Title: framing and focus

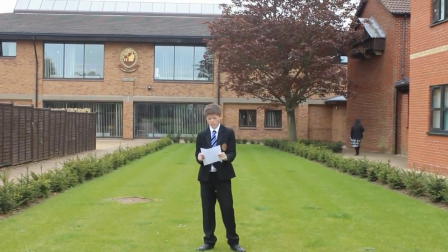0:07 camera and action. This long shot lets you see the person from head to toe and you can still see the surroundings.
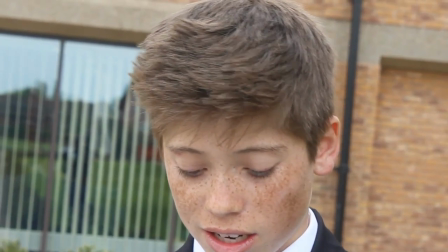0:14 This close-up shows only the face of the person concerned. Use this shot if it's important to see the person's expressions.
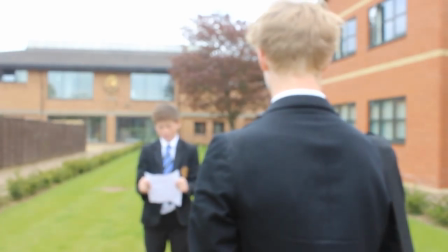0:22 The camera is focused on a part of the framework in the near foreground. If you shift the focus like this, it is called a pull focus.
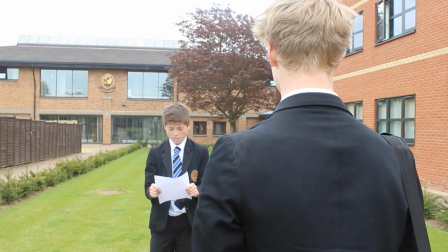0:30 The medium shot shows someone from the waist up. With this shot it is possible to see people's expressions and it is still possible to see what they are doing.
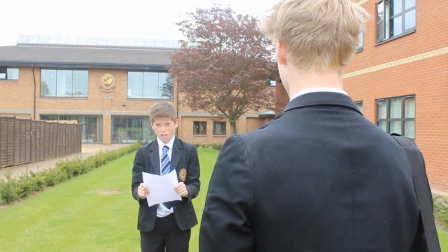0:39 For example, looking at that.
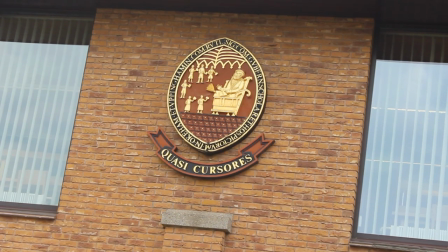0:43 A cutaway or insert shot allows the filmmaker to give context so that the viewer can be shown what the subject is doing or looking at.
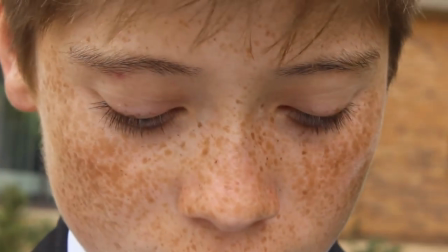0:49 It can also show another person's reaction to what the subject did. The extreme close-up is is useful to convey emotions such as anger or fear.